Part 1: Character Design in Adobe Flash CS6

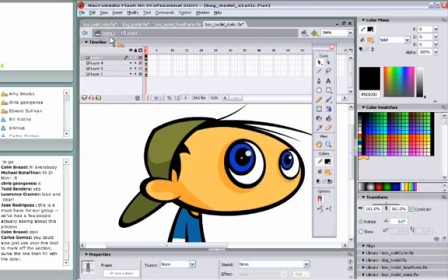[16:29]
And these exist within a symbol, because I don't need to animate all those individual shapes within shapes right now. Carlos wrote, you could also just use your line tool to mark off the section, curve the line, then fill with color. Yes, that's another way. Definitely another way.
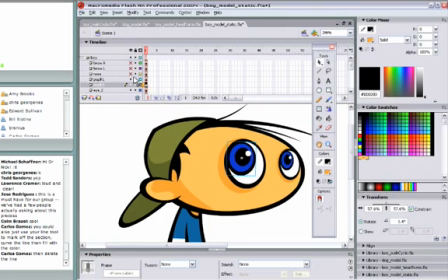[16:51]
There's his nose. The nose has a little bit of a gradient in it.
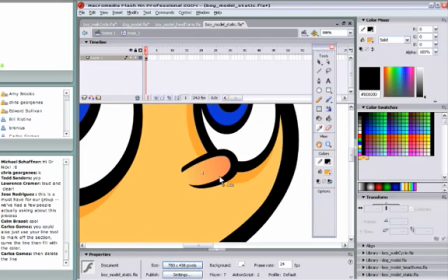[17:03]
Just to make it look like he has a cold, I guess. The gradient is simply the normal flesh tone of the character, and then going to a little bit of a red tone. That was it.
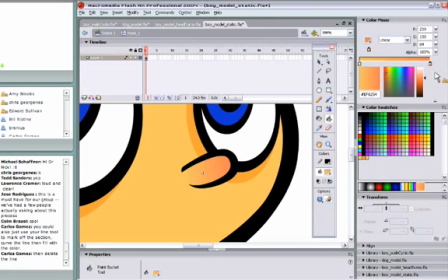[17:20]
Very simple. Very basic. This is all very basic Flash.
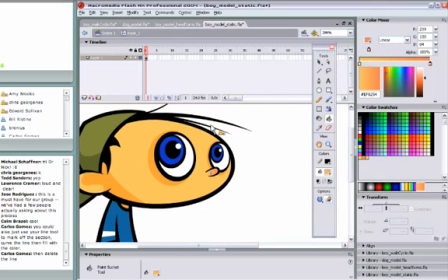When I animated this, I wanted the hair to sort of flow and bounce,
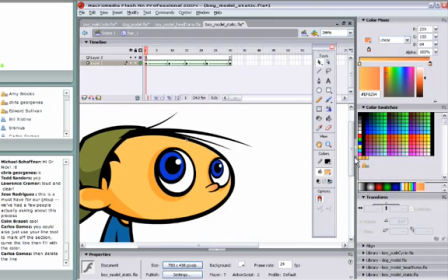[17:39]
just to suggest more weight and gravity to the character. So I kept it a shape and used just basic shape tweens to make it bounce up and make it bounce down.